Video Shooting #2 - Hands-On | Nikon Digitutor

If you need to record audio, we recommend using a shotgun microphone like this one.
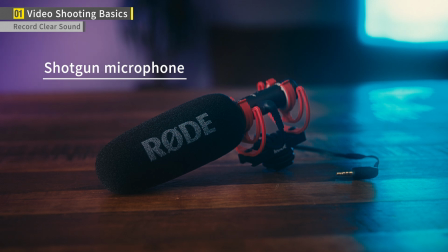With a shotgun microphone, you can clearly record the desired sound.
Hi, I'm Amelia.
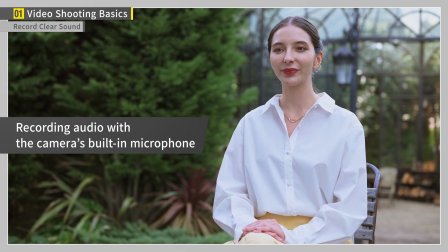I'm talking on the built-in camera microphone now. Hi, I'm Amelia.
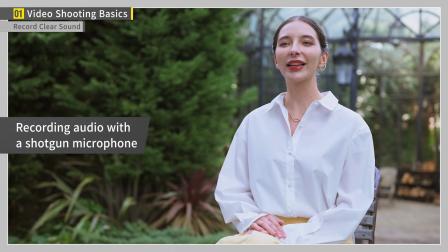I'm talking on the shotgun microphone right now.
Alternatively, if you want to record a person's voice more clearly, such as when shooting an interview, it's a good idea to use a lavalier microphone like this one.
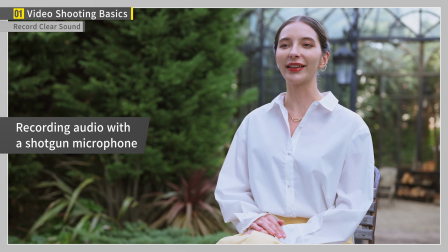Hi, I'm Amelia. I'm talking on the shotgun microphone right now. Hi, I'm Amelia.
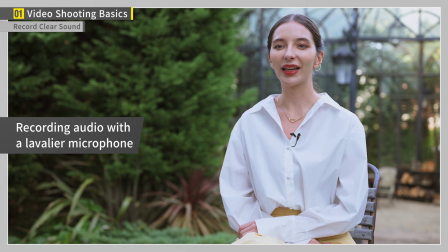I'm talking on the lavalier microphone now.
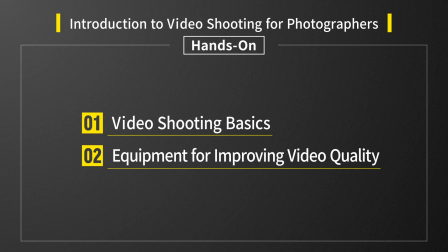Finally, I will show you some video equipment you can use to improve the quality of your videos.
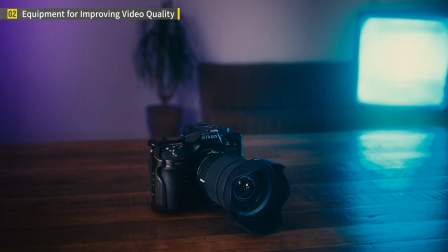First of all, I recommend using the camera cage. Mounting a camera cage will allow you to attach a variety of other equipment.
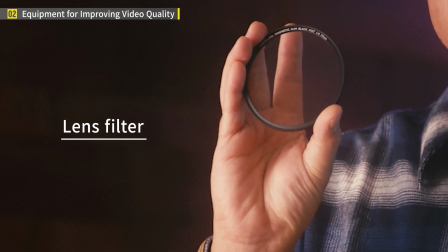Next is a lens filter. One of the more common ones is the mist filter, for example, a black mist or white mist filter.
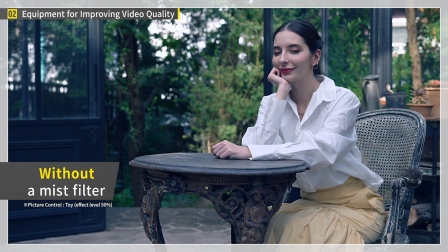It allows you to easily shoot videos with a cinematic quality.
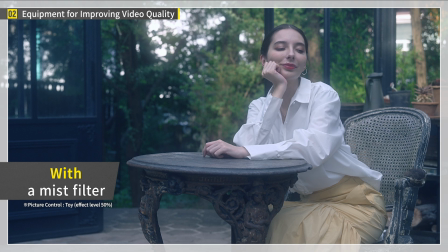Next is the tripod. I recommend a video tripod.
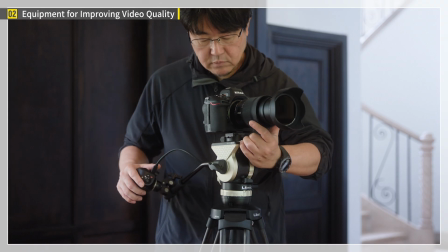Unlike photo tripods, which are designed to keep cameras in place, video tripods allow you to move the camera smoothly up, down, left, and right.
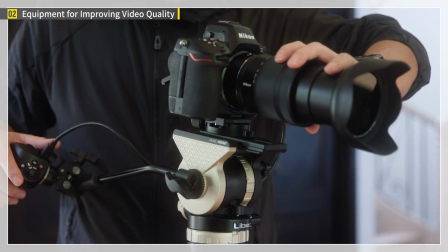This enables you to perform smooth camera work when capturing moving subjects. I also recommend a video monopod.
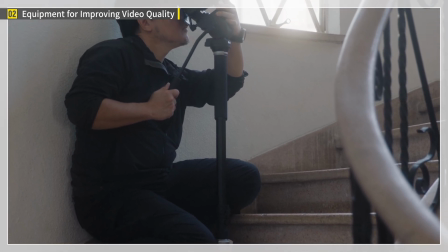Compared to tripods, monopods allow for faster and freer camera work. This is a slider. Use it to move the camera horizontally.
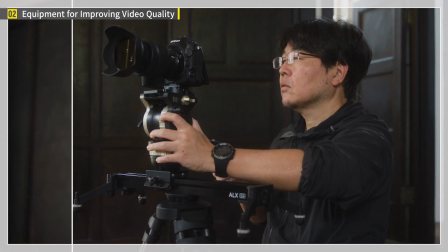This will allow you to shoot impressive videos with a sense of depth from front to back. This is a gimbal. It can be controlled electronically to reduce camera blur.
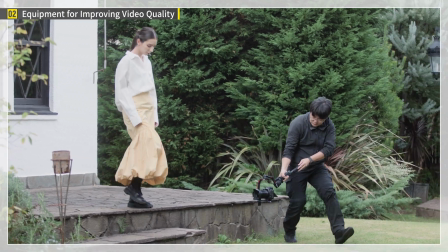Use it to capture blur-free movement and perform dynamic camera work.
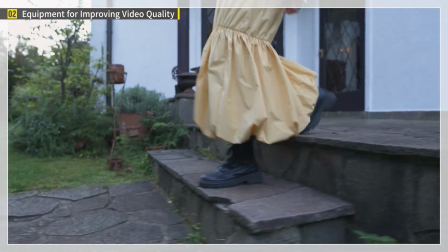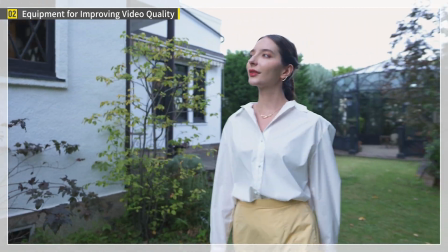These devices can greatly expand your range of expression, so be sure to try them out once you get used to shooting videos.
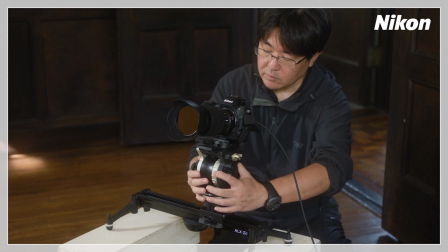In this video, I introduced the basics of video recording using the Z8.
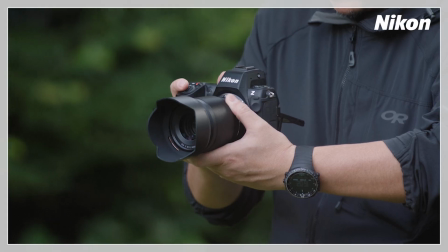I hope you will use what you have learned to shoot more videos and develop your videography skills.